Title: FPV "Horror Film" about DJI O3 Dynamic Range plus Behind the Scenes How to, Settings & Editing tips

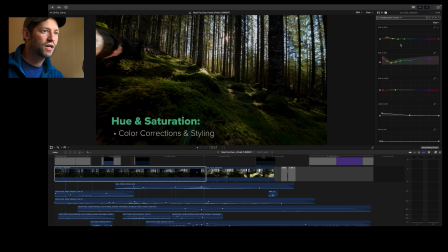So what I did here was actually I adjusted the colors quite a bit in this shot.
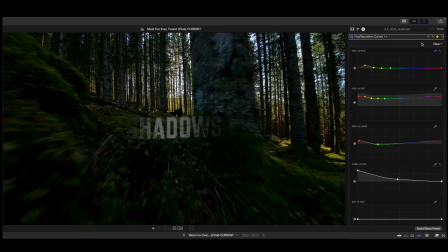And that's because I wanted to get that nice, warm, kind of yellow, because that's what it looked like in real life.
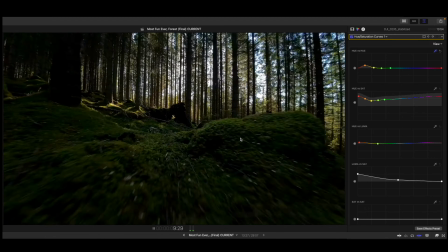It kind of had this neat neon color with the grass and the moss.
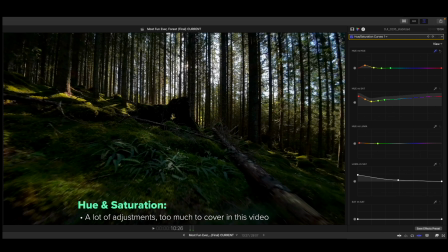And so you can see here, that's how I've adjusted the colors using this cool color hue and saturation tab here.
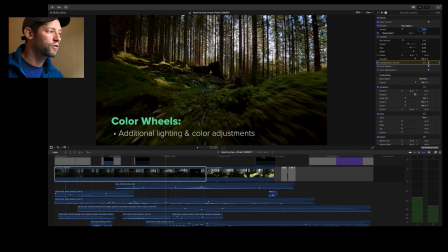So then the next thing we're going to do is we're going to add the color wheels. And so here I just did another little exposure adjustment to bring up the midtones and try to just give a little bit more dynamic range.
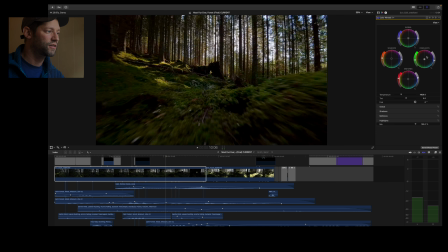You can see that I've adjusted the colors here in the shadows, midtones, and highlights. For me, I wanted the highlights to have that nice neon green color.
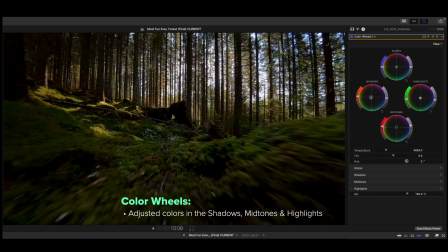But the shadows, I didn't want to have that same color, and also I wanted to bring some of the reds of the wood because the pine trees have some reds. So in the midtones and the shadows, I brought in some of those oranges and reds.
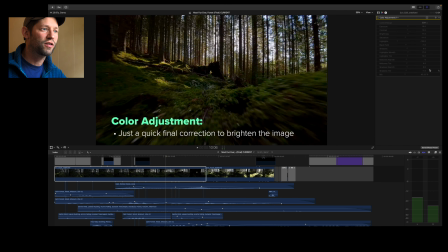So moving on to color adjustment, this was just kind of like a final layer that I did, and that was just because I wanted to lighten it up a little bit.
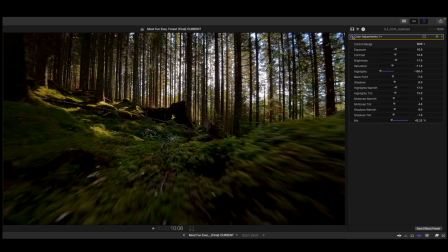And you can see that it's just a little bit, but it just kind of brings up those highlights while maintaining those nice dark shadows.
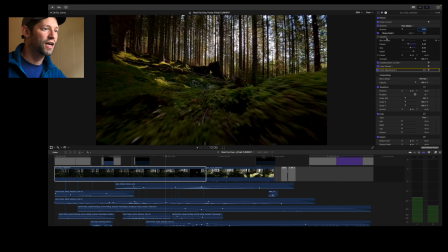And the last thing I added was just some vignette,
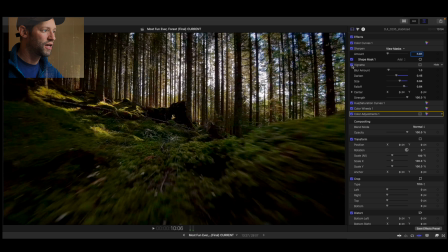and that is to just kind of focus the viewer in the middle and to also add a little bit of blur on the outside.
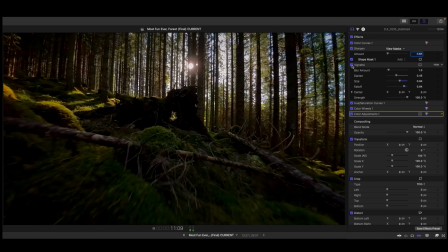It's just hardly noticeable, it's just a very small detail, but it really does make the clip look nice.
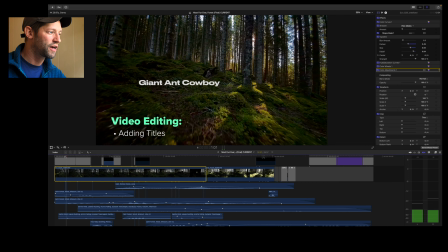Now, as far as editing, I of course added some nice titles just to make it look nice, some sound effects which we'll get into,
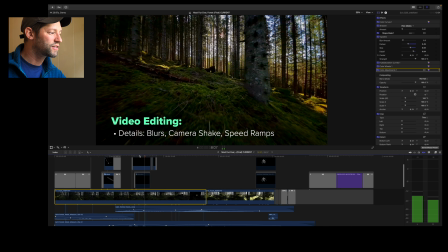and some little details that you may or may not even notice.
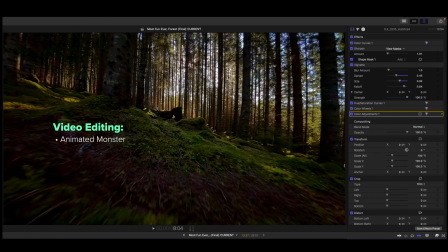Up here, if you look, I added a little, kind of the first glimpse of the monster here.
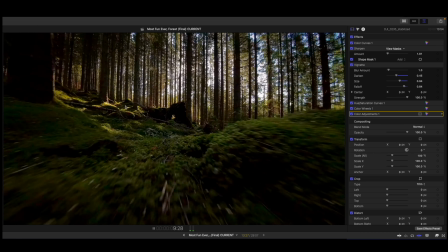And that was just kind of a, ooh, look what's up there in the woods. There's something happening, telling the story a little bit, So now originally the shot was actually just this pretty cool highlight shot. And I liked that, but for a short film, you kind of want to have a little bit more story. And so what I did was I took some more, just the raw footage,
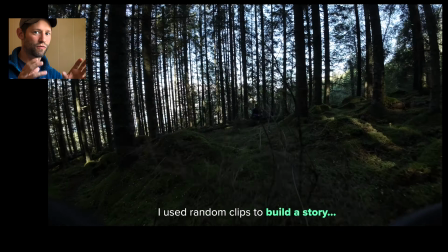just some random clips that I didn't even really intend to shoot for this short film, because at the time I didn't even know I was going to make this film.
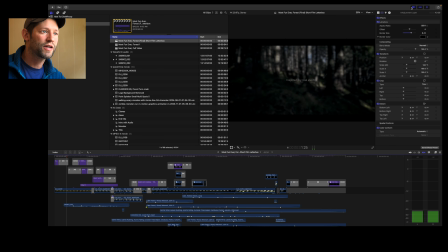And I was able to use them. So this is pretty cool. In this shot here, you can see that I'm sort of walking, right?
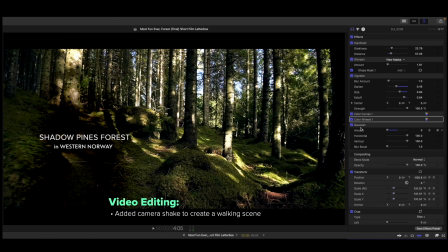And this is actually a drone shot, but what I did was I actually added a little bit of movement using some keyframes
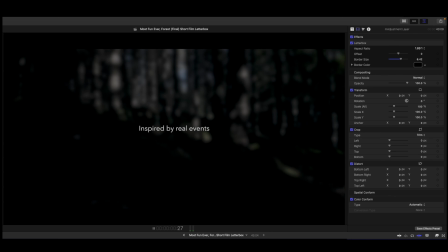and some different handheld shakiness to kind of just give it that kind of feeling of walking through the woods.
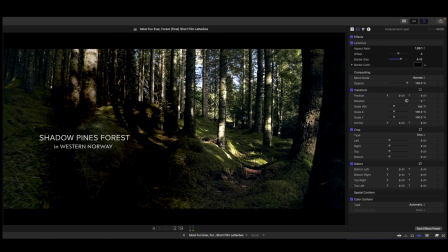And of course I added some footsteps and some little branches breaking, just to kind of make it more realistic.
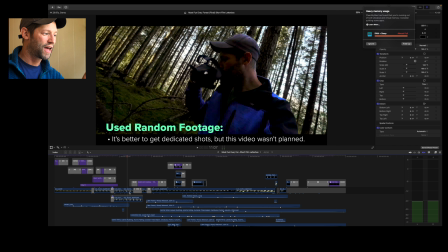I was able to kind of use the footage that I had and kind of just make it work.
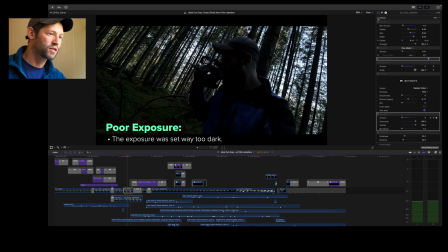Now these shots here specifically were really poorly exposed. I'll go ahead and just show you real quick.
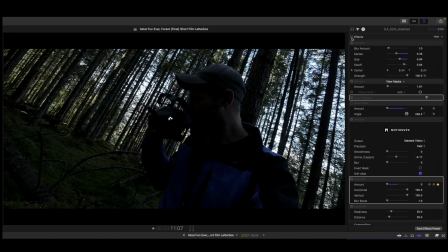This is what it looked like before I edited it.
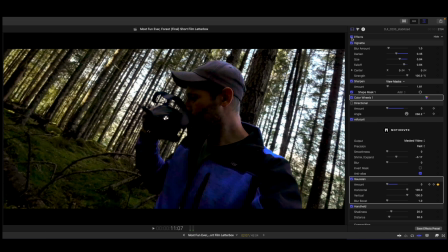And so you can see I really pulled out as much detail as I could, but a lot of it was lost just because it was so underexposed.
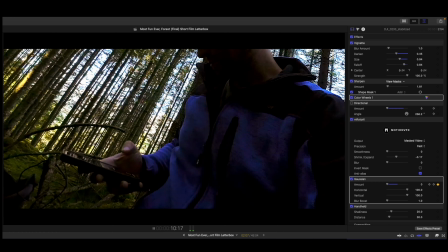So this shot really didn't look so good, but fortunately the scene itself was so quick that, I think it's passable.
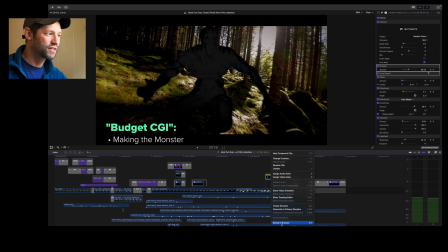So the monster, actually, I downloaded this kind of zombie template
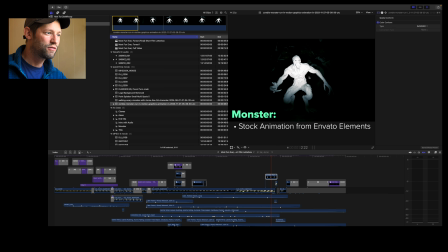just from Envato, and you can see this is what it looked like originally.
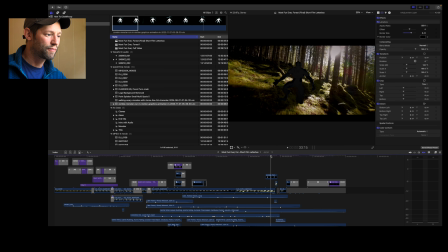And so obviously this was not the look I was going for, and so I ended up doing a lot of editing to
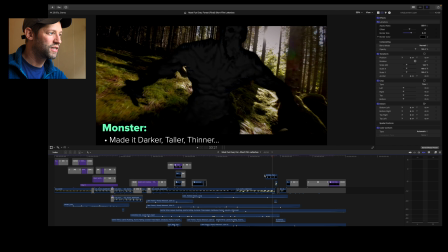make the zombie darker and to remove a lot of the details, because honestly I didn't want you to see all the details. I kind of wanted to leave some of that
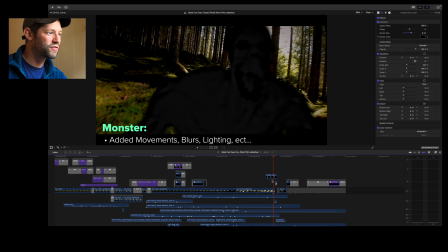just in your mind, but enough so you can see that he's a scary monster.
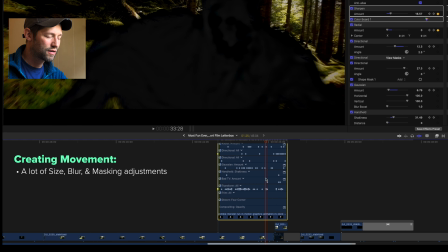And I did a lot of keyframing with this guy here.
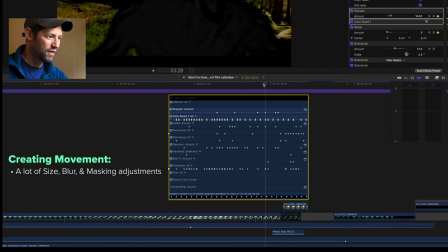Let me zoom in here and you can see all the effort that I put into making this monster run
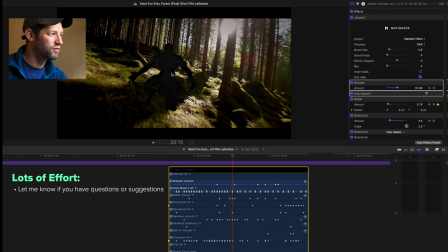and get bigger and really just kind of come at you through the woods, incorporating some blurs and some shadows,
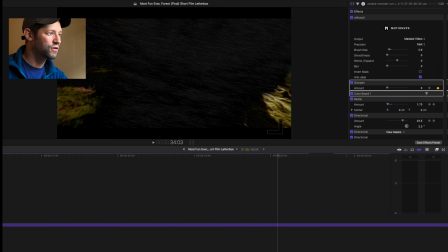and really just trying to capture the monster and make it look as real as possible. But I am not by any means a professional editor or professional anything. Somebody who's really good at this could make this look 10 times better, but I was just having fun trying to make a cool video.
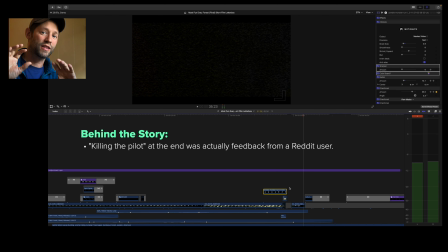This idea was pretty cool, where the monster runs away and then kills me, or the FPV pilot. That actually came from a guy on Reddit who suggested that, so that's how I actually came up with this idea. It was not even my idea at all.
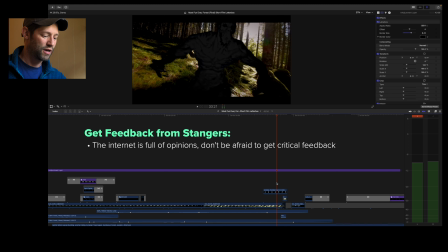It was just taking feedback. So that's a pretty cool thing too, is just, put your work out there, ask for feedback, and then use the feedback that you get.
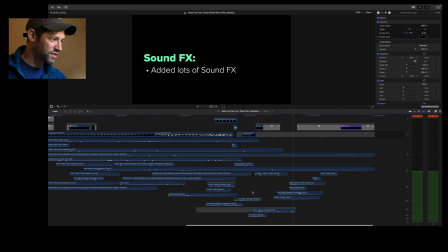Anyway, so I added a bunch of sound effects. These are all the sound effects here, and you can see there's a lot going on with these sound effects.
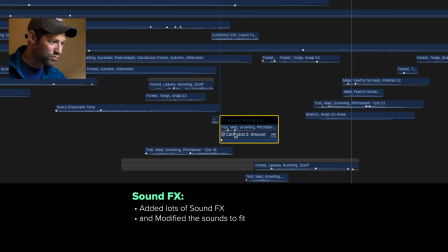For example, let's just open one of them. Audio animation. You can see that added cathedral sound effect, and that's really just kind of gives it this like echoey reverb, and just kind of want to make it sound interesting.
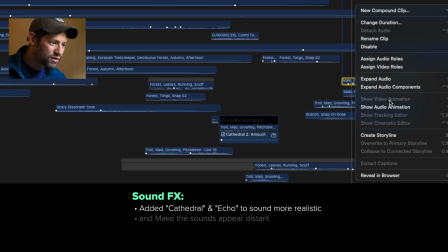Where's the man screaming? The man screaming's here, and you can see that I did some echo and some cathedral, and that's because I wanted it to sound far away and I wanted it to sound like it was echoing through the woods.
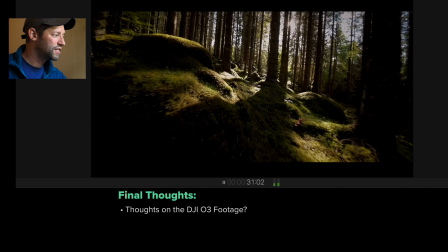But for this video, I just wanted to show what the DJI O3 footage can look like with some cool editing.
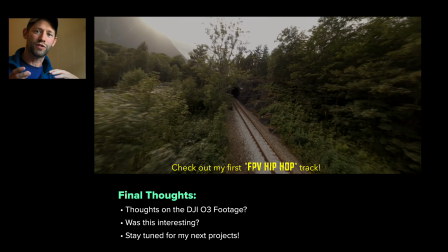But stay tuned, because I'm working on some new short films and some pretty cool editing stuff that I'm going to share with everybody.
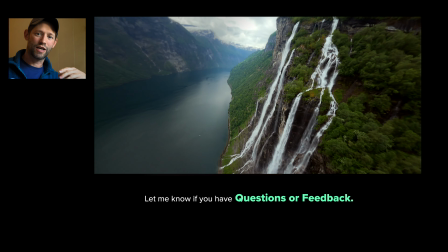So anyway, I hope this was interesting. I hope you guys liked it. Please support the channel, like, subscribe, all that nonsense.
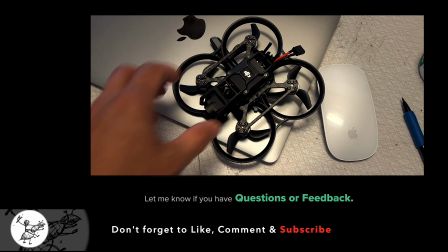Until next time, guys, John A. Cowboy, signing out.
DJI in control, signal strong, feel it right.
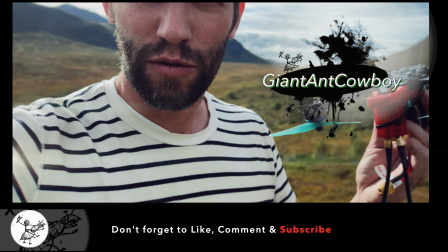Crashing hard, but this life ain't no end in sight.